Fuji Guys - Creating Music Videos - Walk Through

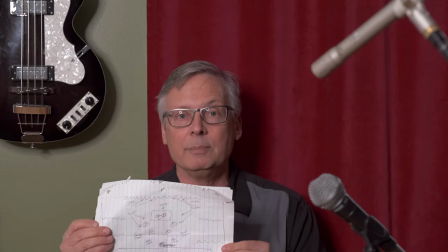4:09 But this way I can talk to the band about where they're going to be standing and I have an idea of where the lights are going to be.
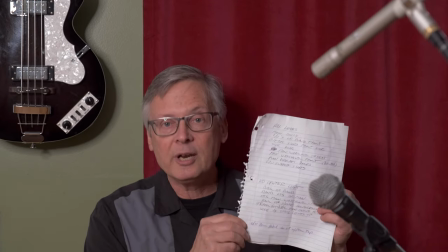4:15 And then you should have some kind of a script.
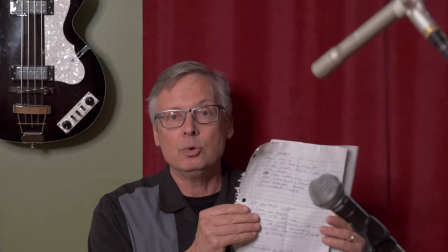4:19 Yes, even though there's no dialogue, this isn't a narrative feature film, you really need to think about the order that things are going to be shot in. What comes first, what comes in the middle, what comes in the end. And this will be dictated by time constraints and wherever you are on location. So pre-production, vitally, vitally important. Now, one really essential thing you must do in your pre-production for a performance video is to create a sync track. Remember, a performance video is the band is actually playing live on camera, right? So the band has to move their mouths to the lyrics in time to the track. They have to play their instruments in time to the track. So why do this ahead of time? Why not just record them actually playing while you're doing the video? So the problem with that is it may mean bringing in extra amplification, mixing boards, extra microphones, more cable, all kinds of audio things in order to get the correct sound that is much better done in the studio beforehand. And besides, unless they're actually recording a live album and releasing a concert film to go with it, it's the pre-recorded track is what people are going to be used to hearing on the radio or in their streaming, right? So it's the pre-recorded track you're going to use in the edit.
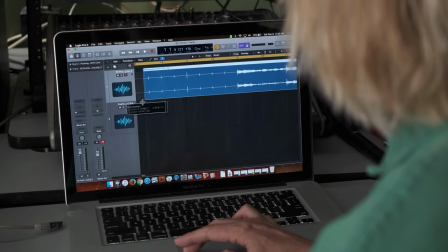5:51 So you need to create the sync track that you're going to take with you to the location to enable the band to follow along as you're shooting the video.
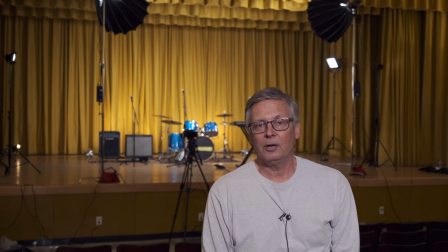6:02 Here we are in location for the video. As you can see, it is a school auditorium. And the reason for that was because the song we're recording is something called Pushing 40 by the band The Armoires from Los Angeles.
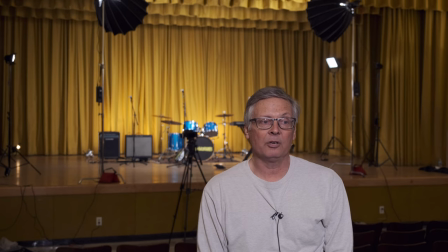6:17 And so obviously the song is about reaching a certain age and looking back on the past.
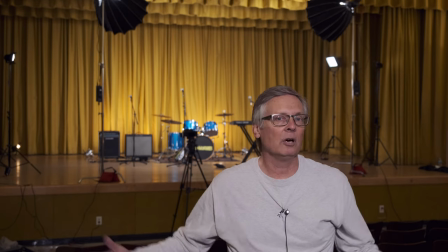6:23 So we thought it would be kind of an interesting concept to play in a school auditorium.
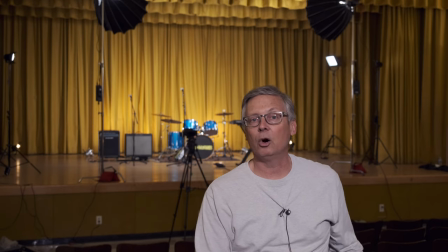6:28 And as you'll see in the final video, there is a person, a mysterious person, that watches.
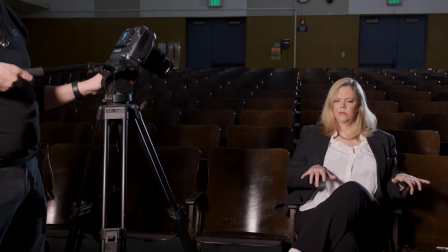6:34 We don't exactly know, is she auditioning them or is she a record executive? It's a bit mysterious.
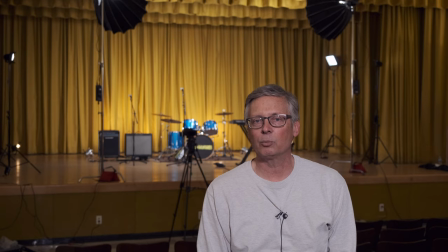6:39 We're having fun with that. One of the things you'll see, which as we go through the video, you'll notice that I've got two different colors of lights on the stage itself.
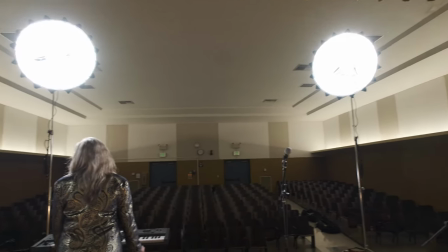6:51 There's daylight balance lights for the band in the front, but in the back,
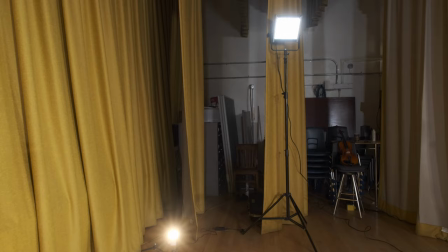6:56 the curtains that are gold, I've actually put tungsten balance lights on the curtains.
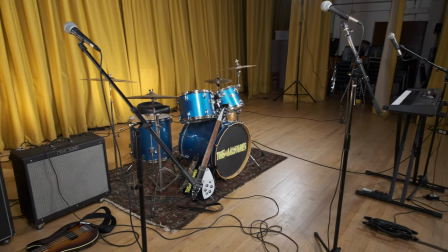7:01 The purpose of that is to bring out the yellow and make it more golden and to kind of make it feel like a sunset.
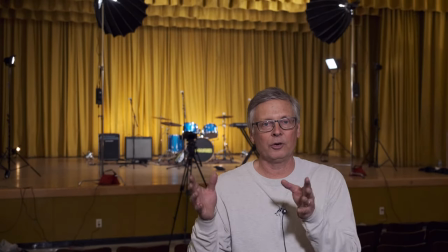7:07 You know, we're pushing 40, so there's a sunset in the back.
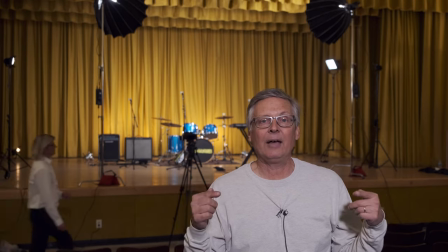7:12 Also I put a couple of tungsten lights aiming in at the band to give everybody kind of a warm glow from behind.
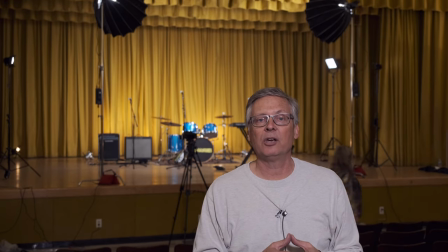7:18 So, it's a really fairly simple lighting concept, but it gives me lots of room to move things around.
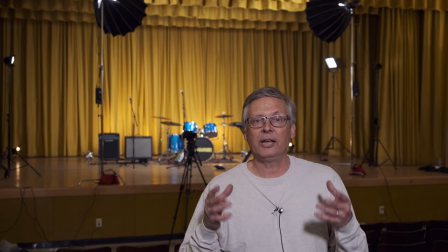7:24 Because we are in an auditorium, this isn't like playing in a giant football stadium where you have all kinds of wild light effects. The light is static. It's not changing. It's not moving.
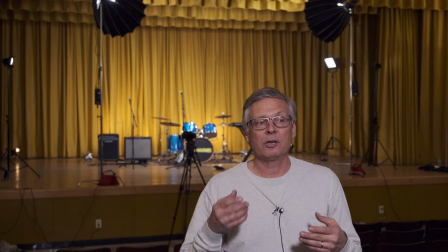7:36 And that works, again, for this scenario, it's the kind of thing that you should think about when you're setting up your first music video.
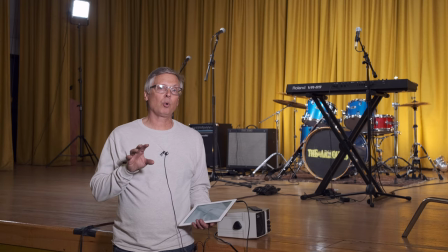7:43 You have that pre-recorded track with the click, right?
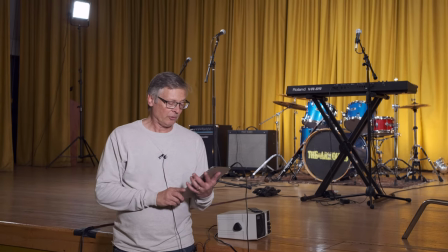7:48 It sounds like this.
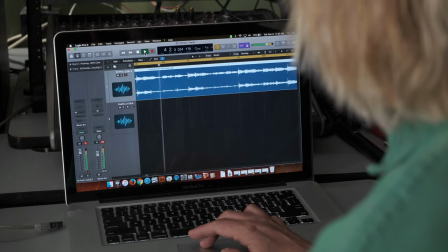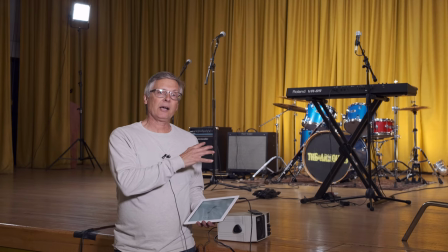7:56 You're going to play this back as you're recording the video. The band hears this, they hear the click, so the drummer's in sync, the bass player's in sync, and then the lyrics kick in. The singers can sing exactly to the right time. They move their mouths in time to the music.
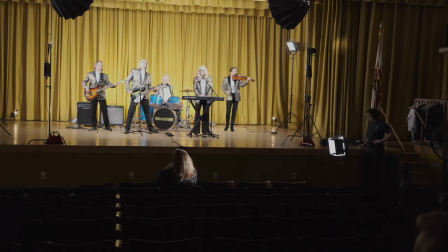8:12 Playback go.